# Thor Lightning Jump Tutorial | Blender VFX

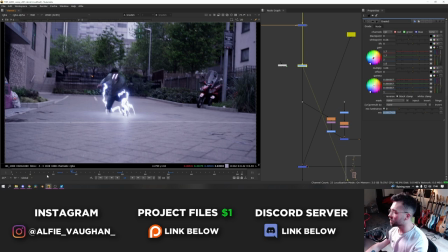(12:24)
And then the extra thing that sold this shot, which was quite cool, was I did a bit of an animation on the entire shot overall in terms of lighting.
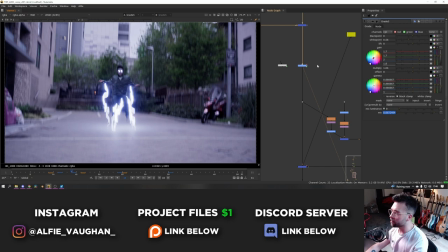(12:30)
So it starts off quite dark, and then as I hit the floor, there's this brief moment where there's a really bright flash that lights the shot up massively like this.
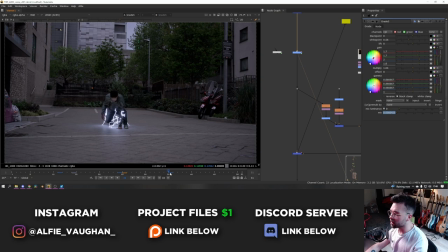(12:36)
And then it kind of animates back down to being a bit darker again once the lightning cools down.
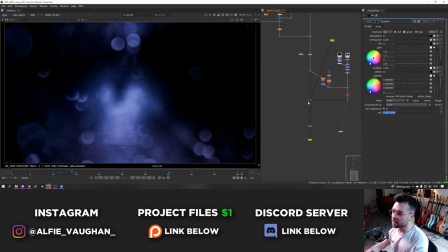(12:40)
And then just like the first shot, I also did the same sort of thing with all of the lens dirt, which really helps to sell the interaction.
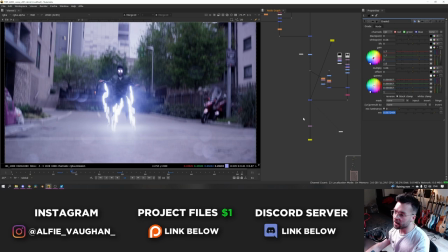(12:46)
Like it's a really bright light source that's kind of flaring out the camera. So that looks something like that. And that is the final shot of the video. So there we go. Like I said, it's kind of a different approach to doing all three of the shots. My reason for doing that was just I thought that different approaches would work better for the different situations, as they're all quite different shots. I think it turned out really well. This is the first time I've really done some 3D lighting in Blender that I thought actually looked quite good. Until recently, it was very tough to get something that looked realistic. So hopefully that was helpful if you're looking to do something similar yourself.
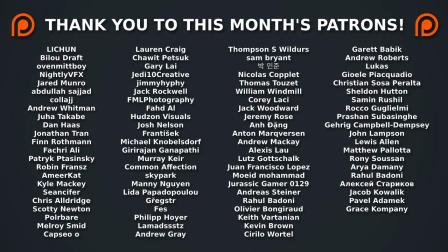(13:14)
Thanks very much for watching, and I'll see you next time.